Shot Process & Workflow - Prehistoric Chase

After nailing down the main body animation, I added the secondary animation.
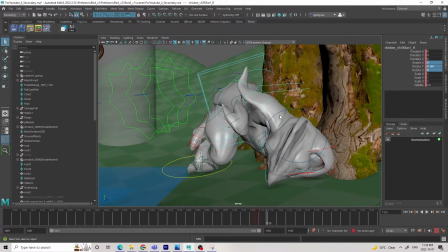(8:48)
This would include the ears, toes, tips of the wings, and the tail.
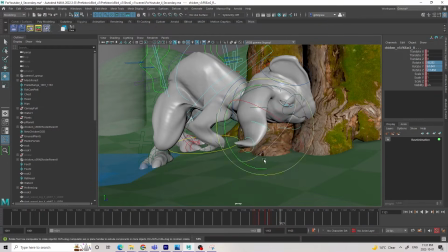(8:53)
The reason I leave this for the very end, after finalizing the body motion, is because all the secondary is influenced by the body motion. I also added a bit of shake on the body of the bird on every step.
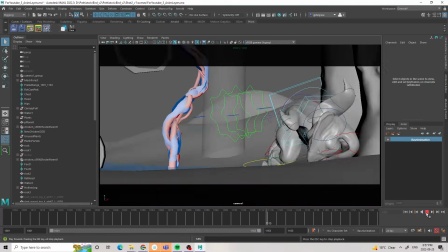(9:08)
I did this using anim layers so that it's non-destructive to the existing animation.
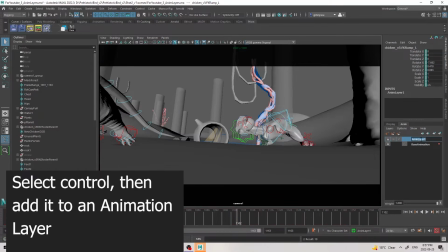(9:13)
Because it's a large creature, each movement will cause a little bit of secondary movement throughout the rest of the body.
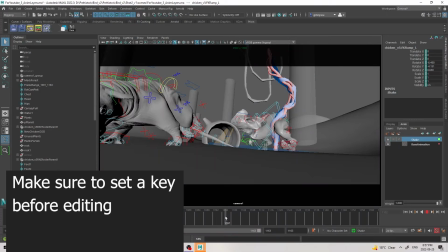(9:20)
Because the rat is a lot smaller, it doesn't need all the shake. I also added a bit of subtle camera shake on a layer when the camera
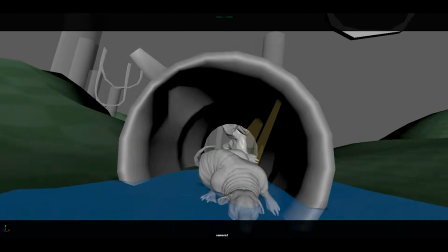(9:31)
drone passes through the log and when the bird stomps close to it when exiting frame.
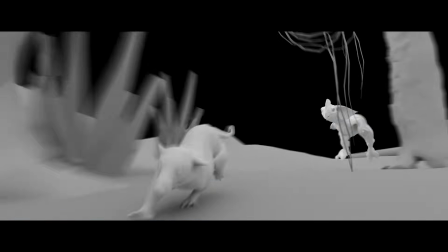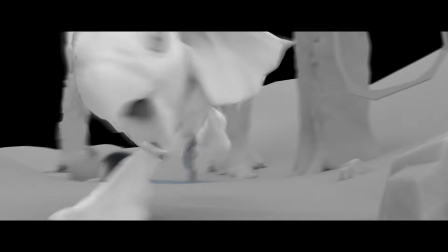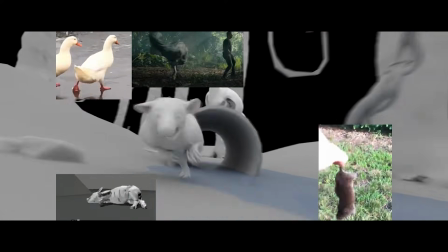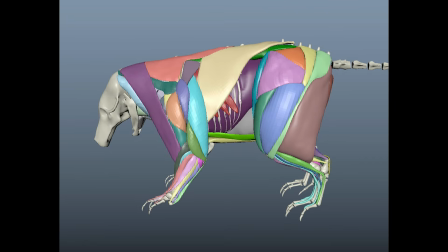(9:54)
Next up, Chay is picking up the shot and adding muscle and skin simulation to the creatures.